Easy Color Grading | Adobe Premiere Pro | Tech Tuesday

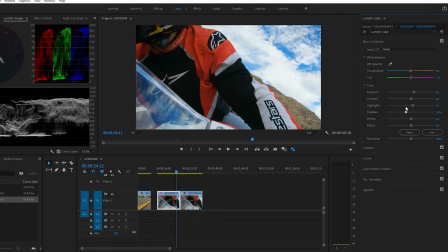highlights is you start to lose the clouding you start to lose some detail when you put too much highlights in then you can go one of two ways you can really take down the highlights but because this is sort of a darker shot i'm gonna bring the highlights up a little bit and the shadows down just a hair because we're already pretty low on that scale down there when
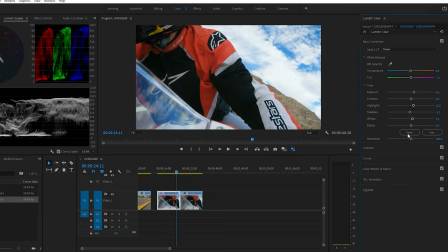you look at the scopes black a little bit and then saturation just a touch nothing crazy because your curves already start to help with that saturation now because I bring in all my footage in low sharpness
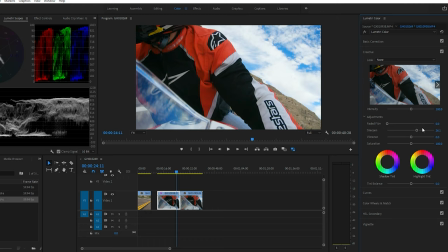we're going to kick that out a good bit that's going to bring it to life a little more now we go to vibrance vibrance is just the tones of certain colors like your skin tone or these reds here and you can tell how it's just kind of fades out a little bit I like to kick these up some because I don't need like saturation will do the whole thing it'll bring up all of the colors a lot
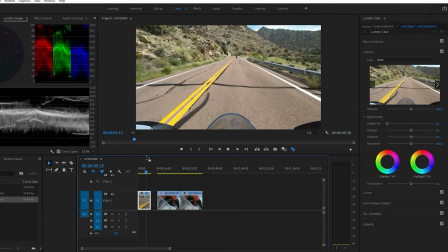and I don't really want that I don't really need that you know the GoPro footage and then here's the edited footage that I just did go back to
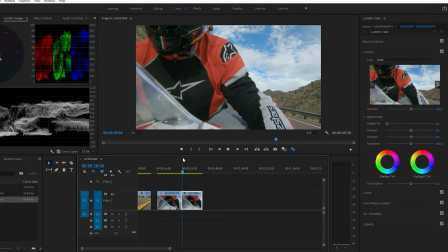standard here we go back to edit and and it just looks super vibrant,
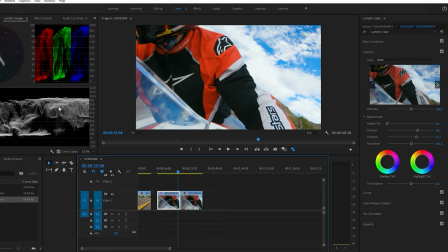nothing crazy, pretty realistic, and it just makes it look like a better shot. Well, I hope you guys enjoyed this very quick and dirty color grading that I did here, and this is sort of the process that I go through. I kind of make it as realistic looking as possible, especially like just regular shots. You know, when I try to do the more cinematic stuff, I'll add some more darks and be a little more saturated, but for footage like this, just straight from the GoPro, I like to just try to make it as realistic looking as possible and maybe kick up a little bit of those colors that would normally be understated so with that I hope you enjoyed this Tech Tuesday you'll have a good one I'm out